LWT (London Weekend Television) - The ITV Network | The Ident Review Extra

The three colours remain, but now completely assigned to each letter. The stripe styling of the letters is also present, but now being comprised of two stripes as opposed to three.
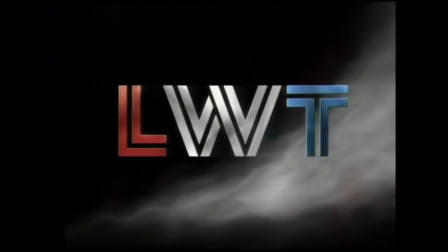(8:29)
The exploding shape at the beginning shoots off tons of tiny blocks that beautifully form the logo, which I think looks fantastic,
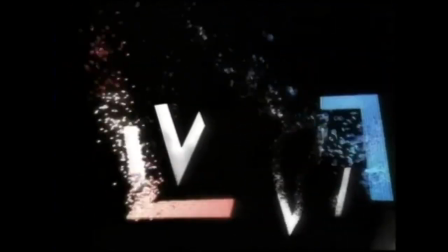(8:35)
all punctuated with a new piece of music, which carries over the confident nature of the previous tune,
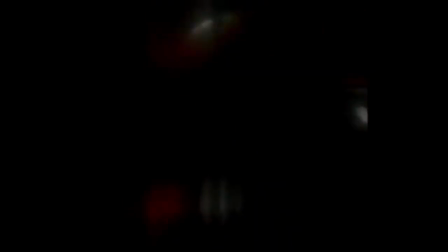(8:40)
but fits in excellently with what's happening on screen. So, despite the change in the overall LWT look, I think they managed to carry it off in a stunning fashion. Its variants are nice too, such as the Grand Prix version subtly incorporating a racing flag, and the 30-year sequence,
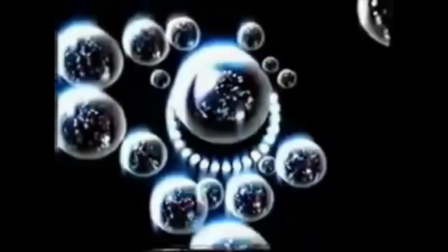(8:55)
which was seen in 1998, using candles and bubbles in an interesting way, all adorning the LWT colours.
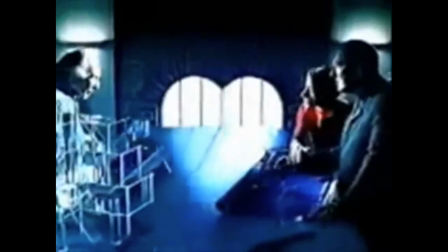(9:01)
Towards the end of the millennium, in 1999, ITV would adopt a second generic look, incorporating the theme of hearts throughout. LWT did adopt this look at first, but a little under six months later, they would be dropped, in favour of yet another one of their own efforts.
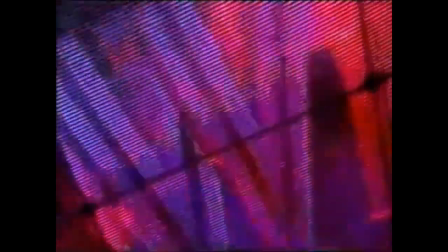(9:15)
First being seen in early 2000, the video wall, as it was dubbed, is LWT's take on what a 21st century television ident should be like.
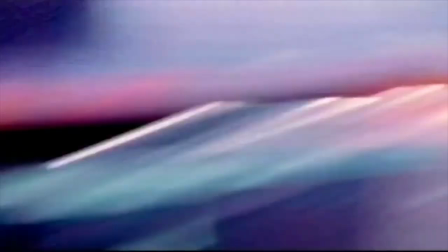(9:23)
It's fast-paced, lots of media screens flashing about, and a striking final image that really feels grand and vast in its presentation.
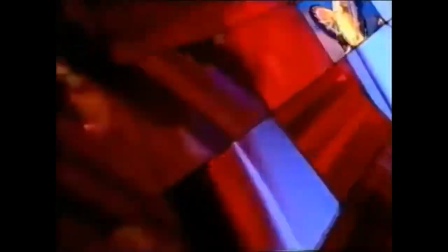(9:30)
The 1996 version of the LWT logo remains, keeping a degree of familiarity,
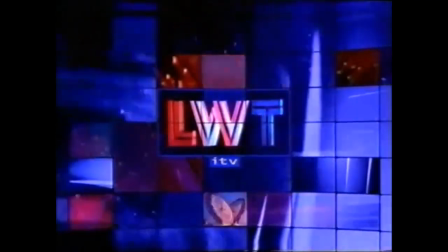(9:35)
with the ITV Corporate logo, later renamed to ITV1, taking second place to the franchise holder.
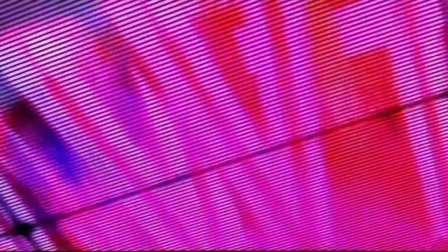(9:40)
The video wall idea is decried by some,
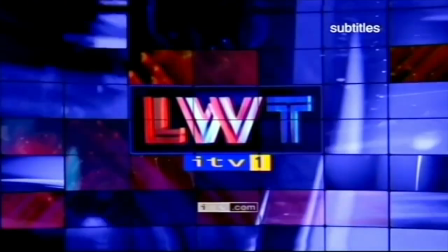(9:43)
but I believe that just as LWT had successfully reinvented itself for the 1990s, it had done so again for the 2000s.
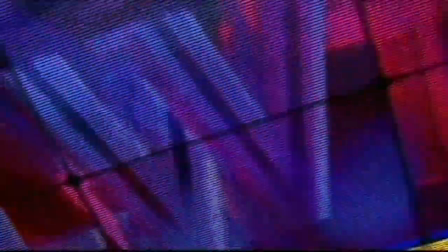(9:49)
It is a shame though that the video wall didn't stick around for too long or that we didn't see any future 21st century idents as come 2002 all
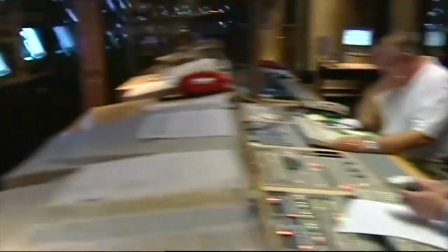(9:57)
of the regions would fold into one singular name that being ITV and while some regional identity would crop up here and there The era of
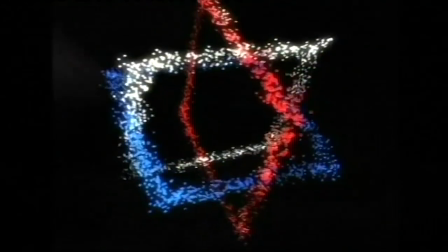(10:05)
individual franchises being the front and center of their presentation had finally come to an end after nearly 50 years
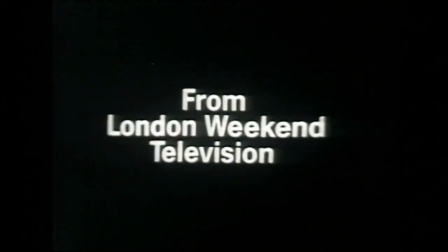(10:12)
Having started off in shaky circumstances back in 1968 it didn't take LWT long to reinvent its appearance on viewers' screens,
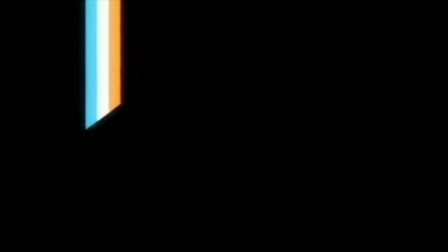(10:19)
and to become one of the most well-known, recognized and revered franchise holders of the entire ITV network.
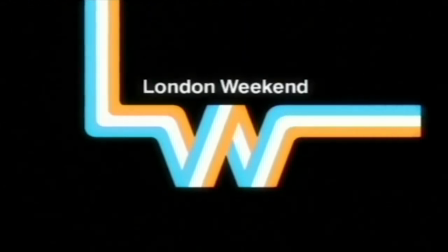(10:25)
From the introduction of The River Style in 1970,
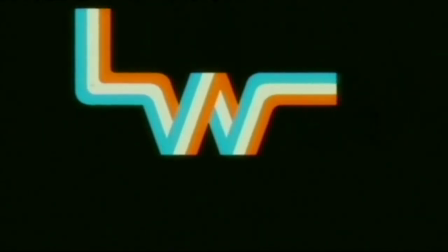(10:28)
LWT became an instantly recognizable name amongst not just millions of Londoners, but millions across the entire UK, thanks to several of their nationally networked programs.
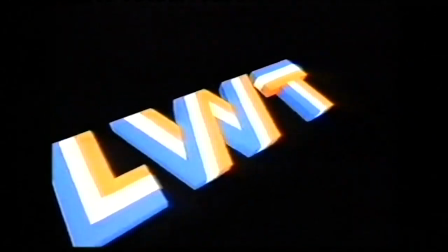(10:37)
The familiar red, white and blue tones of LWT lasted for so long, because in their simplicity,
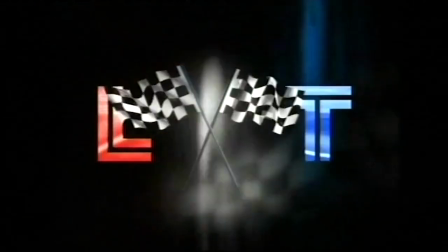(10:43)
they just worked. and even with changes and variations in the 1990s and early 2000s, by the time the stations-on-air branding came to an end in 2002,
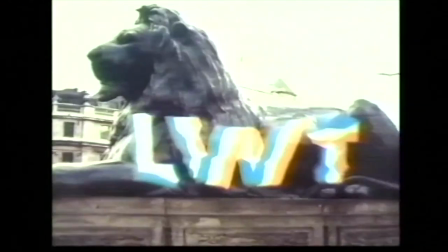(10:51)
you could argue that the LWT of the 1970s was still very much present to some degree in the new millennium.
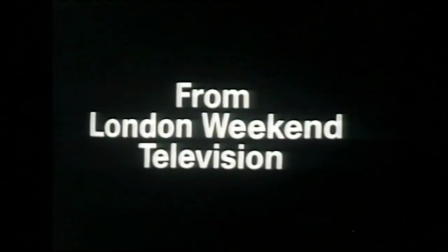(10:57)
So, in its near 45-year history as the face of weekends in London, it's no wonder that LWT, alongside its weekday counterpart, Thames Television,
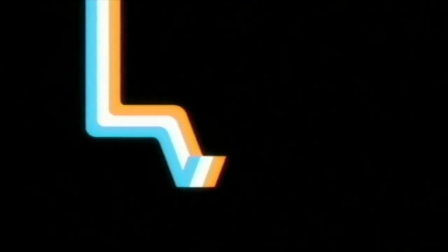(11:05)
has gone on to be one of the most celebrated franchises across the ITV network in its long history.
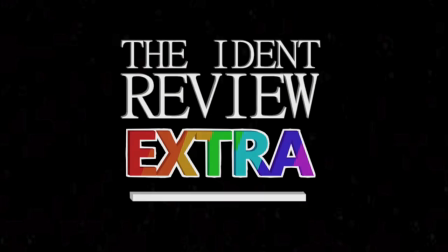(11:11)
and so that brings us to the end of another episode of the ident review extra if you enjoyed this look back at lwt then please leave a like
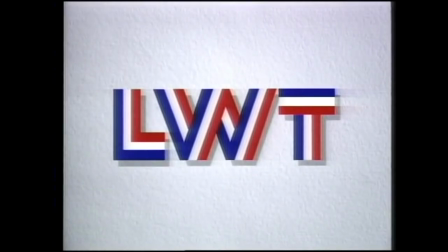(11:19)
comment your thoughts below and subscribe to the channel for lots more ident related content i've been adam martin from amtv thank you for joining me
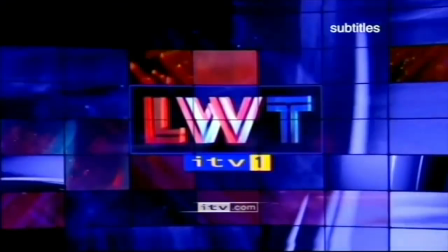(11:26)
and i'll see you next time a
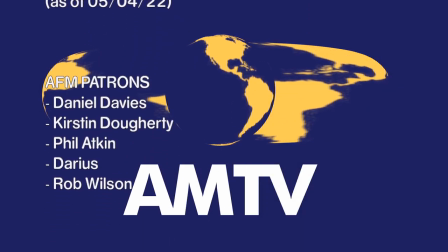(11:31)
special thank you to our patrons for helping to support the show and a special shout out to macra an
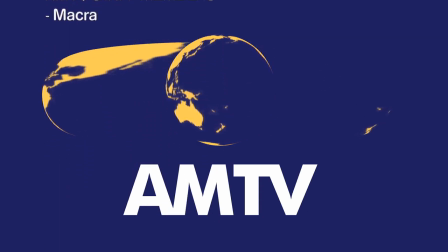(11:36)
amtv staff member until the next broadcast we wish you all a good night
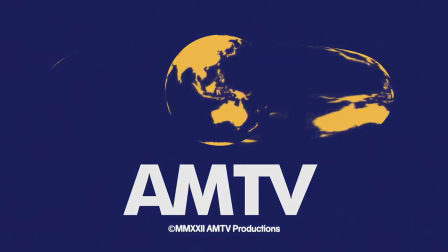(11:42)
Thank you.